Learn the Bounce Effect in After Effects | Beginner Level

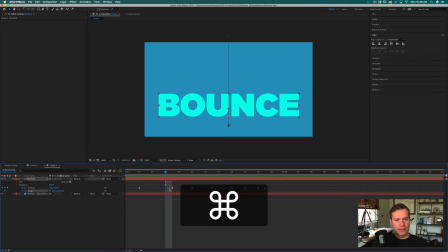So again, I'm going to copy this keyframe because that's before the squash, and then we want it to be gone after it goes back up in the air, right? So we'll understand shortly. But this is what I'm going to be doing.
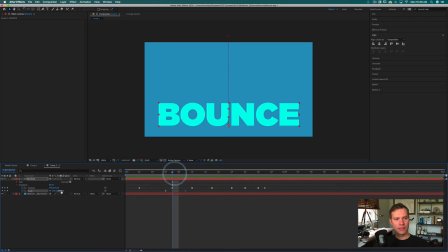So as soon as it hits the ground, I'm going to scale it in the vertical dimension, or in the Y. The first thing I need to do is unlink this chain right there. So that allows me to scale the Y separately.
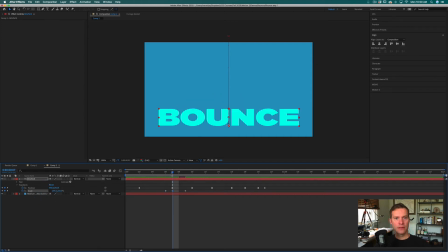And so I can get this stretching effect happening. And because I've already keyframed the down position, and I can paste that again, right?
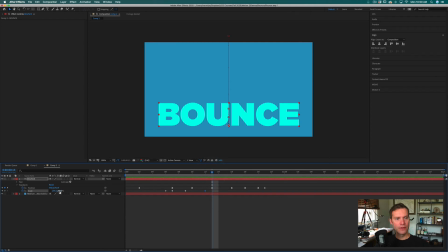And we want to paste that right before we squash, and we don't want to squash as much this time. Paste it again.
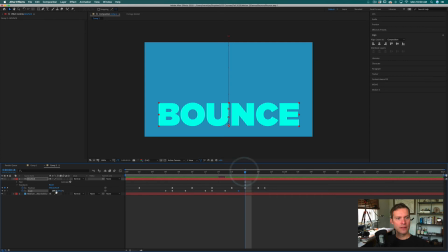And again, paste it right before the bounce. And then here we want to squash a little bit, but not quite as much as before.
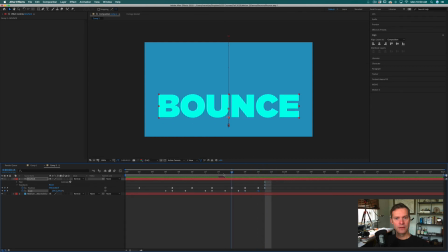And that is it. And so what we've got now is this falling and a squash, back up, squash when it hits the ground, back up, squash, but not quite as much.
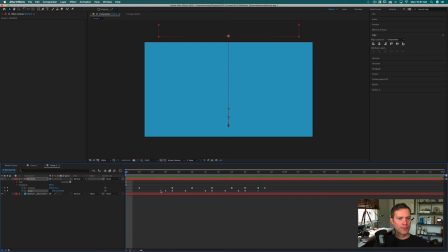And that subtly diminishes over time. So once more, we'll go ahead and easy ease these keyframes. See how that looks? So that's pretty good. I like the way that feels.
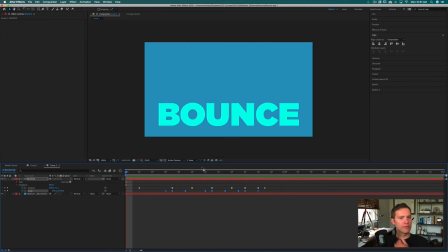From here, we're going to sort of do a trick, and we're going to reverse the keyframes and paste them. So he's going to be jumping now instead of bouncing. So I'm going to copy all of these. So just highlight over all the keyframes, Command C.
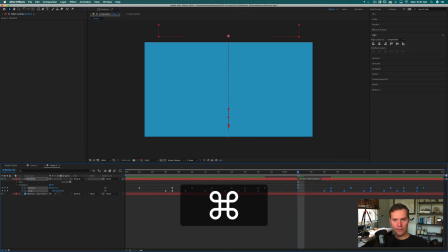Go a couple frames over, Command V. It'll put them right in their position. So this is going to be a repeat. Basically, it's going to be repeating over and over.
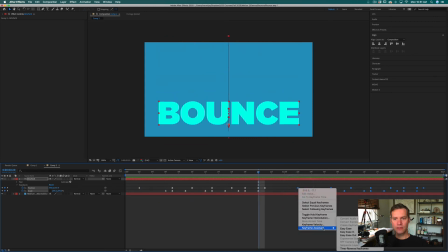That's not exactly what we want. What we want to do is go to Keyframe Assistant and say Time Reverse Keyframes. And when we do that, now it's going to do the same thing, but in reverse. And now I'm actually going to go ahead and just delete all of my
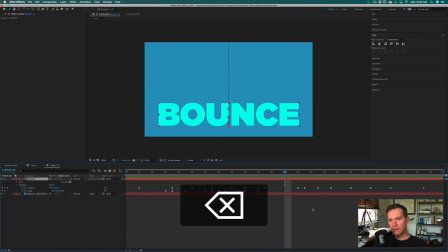scale keyframes because I need to redo the scale to make it feel like it's jumping versus bouncing. So maybe I should have titled this video Bounce and Jump. But what I want to do is give it a little anticipation, right? So it's going to
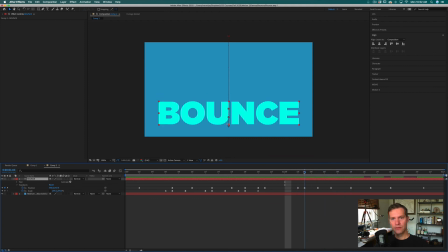squash down before it goes. So let's just let it do its little initial jump. And then here, so I'm going to say keyframe.
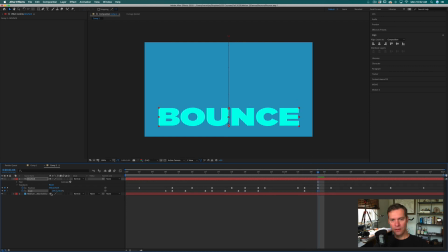And then here, I'm going to get him. So he looks like, so the bounce looks like it's squishing down. Copy that keyframe. And after it's already in the air a little bit, then I'll paste that keyframe back.
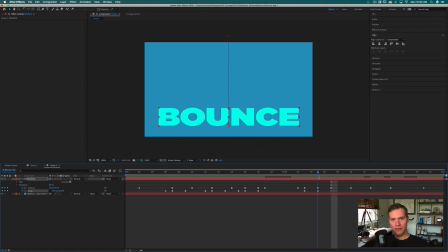So it looks like it's squishing down and then springs up, right? And then as it's in the, right before it hits the ground, we want him to start squishing down again. So I'm going to paste that and then have him squish down.
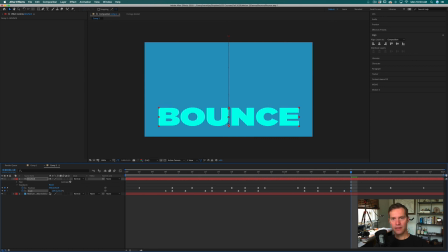And each time I think I'm going to have him squish down a little more. So it feels like he's really getting ready to jump.
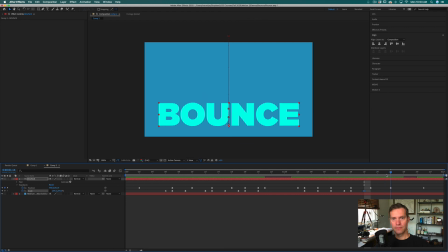So squish down a lot this time, almost flat. And then about right here, I'll go ahead and paste that back in.